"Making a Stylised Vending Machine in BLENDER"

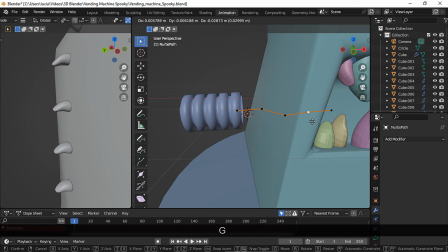12:39 By editing the curve, I gave a curved shape to the pipe.
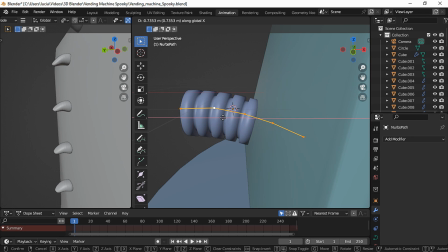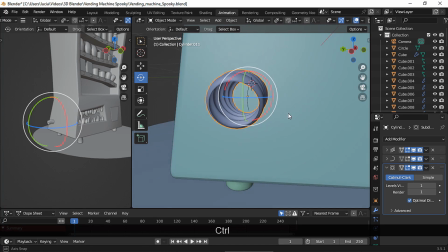12:51 To give it a better look, I added a subdivision and a solidify modifier.
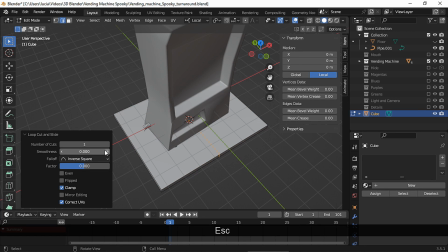12:59 For the wooden base, I started with a cube and added several loop cuts for the blanks.
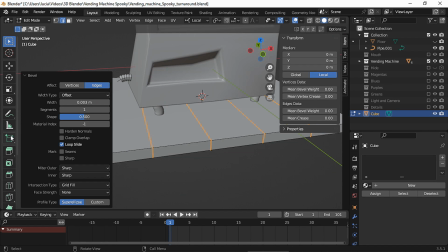13:06 I beveled and extruded those new edges.
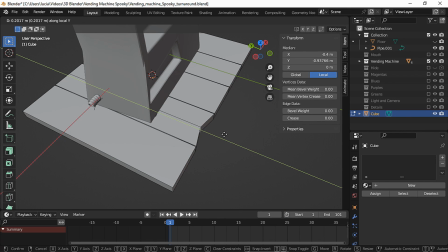13:13 And to make some irregular planks, I added more loop cuts and moved some edges.
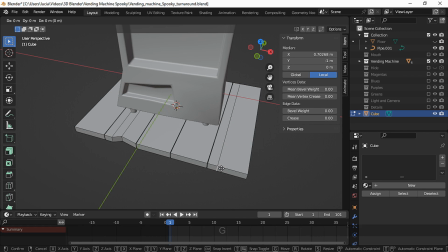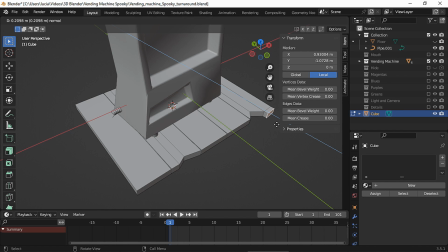13:27 I also used the extrusion tool to make the planks even more uneven.
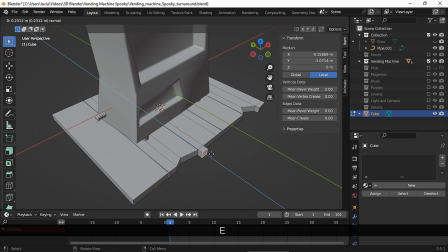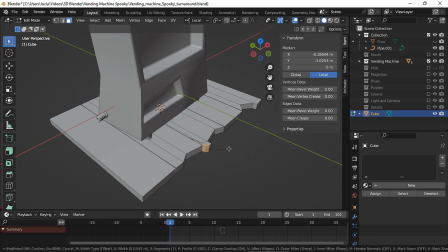13:38 And I used the bevel tool as well. The C shortcut is useful to prevent your beveled edges from overlapping.
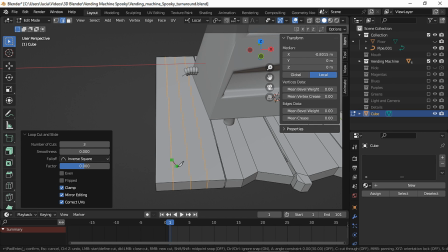13:47 And to make the chipped wood, I used the knife tool and made a triangle.
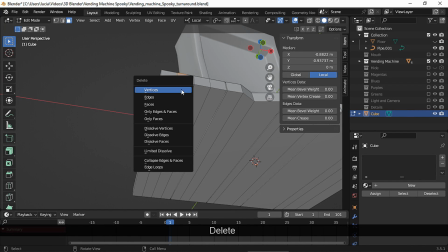13:57 I deleted those faces and then I filled those edges.
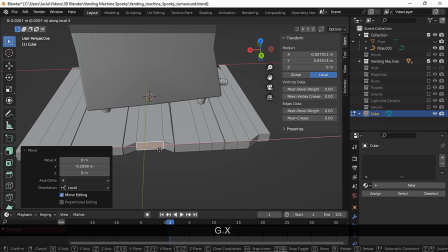14:02 I also moved the back faces so they didn't look too perfect in comparison to the front.
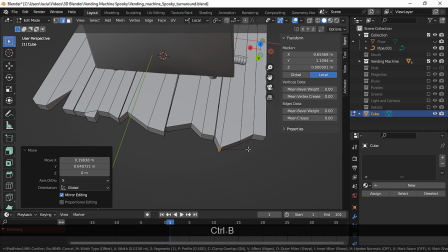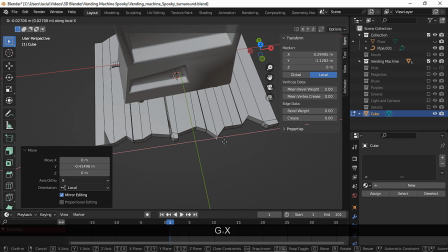14:13 I used the knife tool on the planks that were at the sides and
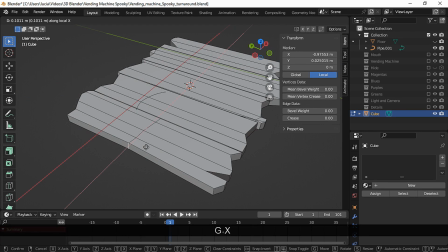14:18 moved those edges to the inside to make the shape more irregular.
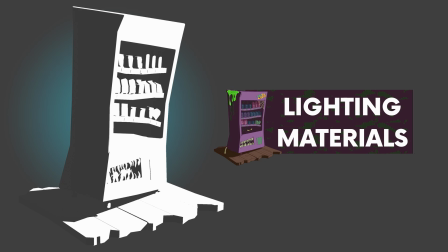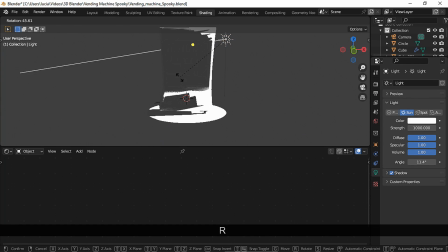14:28 For the lighting, I did the same as the tutorial.
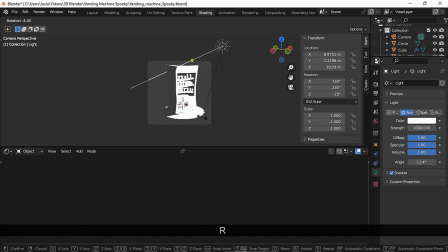14:31 I placed a sun lamp and rotated until I got the shadows on one side.
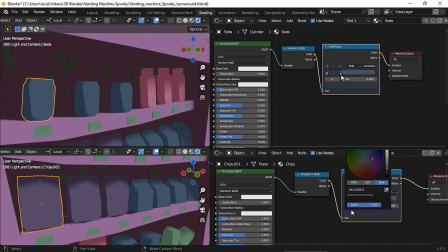14:39 For the materials, again, I followed the tutorial, so I used a principled BSDF, a shader to RGB,
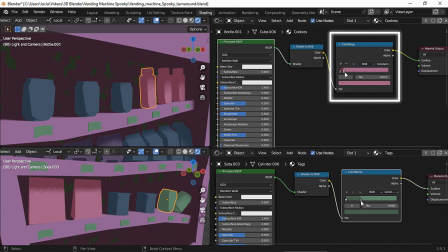14:47 and the color ramp node in all of my objects, but the vending machine.
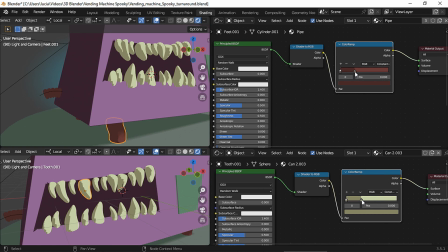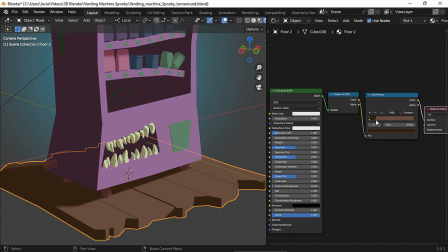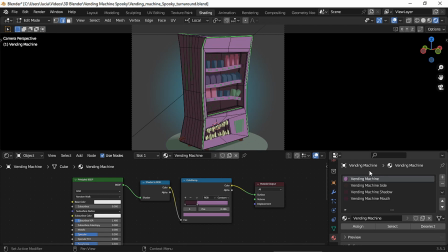15:06 For the vending machine, I used several materials. For most of the vending machine, I used this material, which is the same type of material as the tutorial.
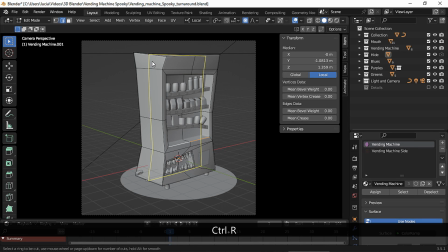15:16 Then I added some loop cuts
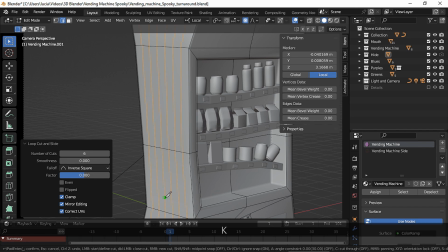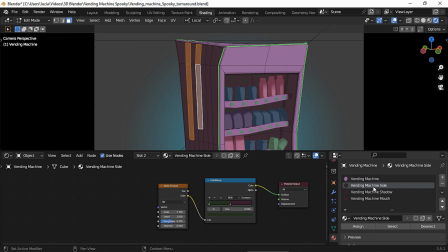15:24 and assigned this material to some faces to achieve these lines at the side.
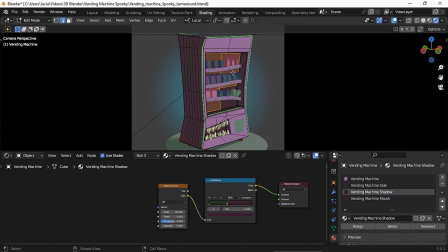15:30 I assigned a similar material but with a different value for the noise texture node to the inside of the tray. And finally, I assigned this completely dark material to some areas where I didn't want any light,
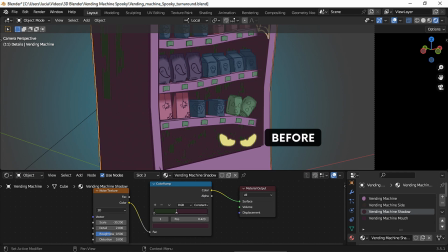15:44 like this area right here, because the drone eyes looked better with a dark background, and then the inside of the mouth.
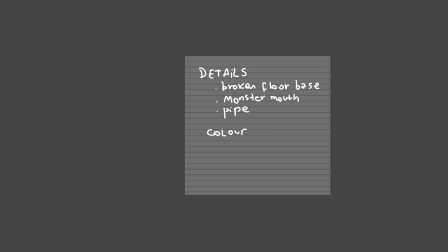15:55 You might be asking how I chose my color scheme. First, I knew I wanted dark colors, and I picked purple for most of the scene,
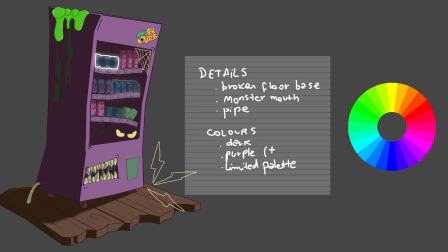16:05 and then I chose its opposite color, which is green. For the rest of the objects, I wanted to keep the color palette as limited as possible, so I chose cool tones that were closer to purple, since it was the dominant color.
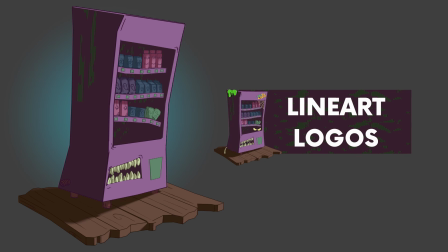16:20 For the line art modifier, I decided to make something different from the original tutorial.
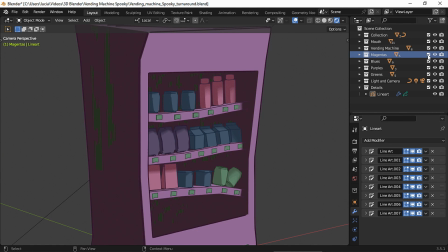16:26 In the tutorial, only one line art modifier was used, but I decided to move the objects with the same color to the same collection and add several line art modifiers,
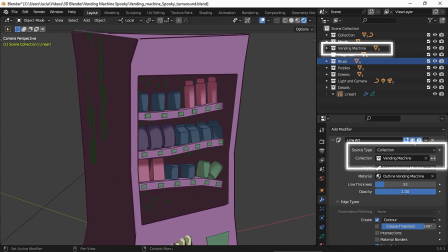16:38 so each group of objects will have a different outline color.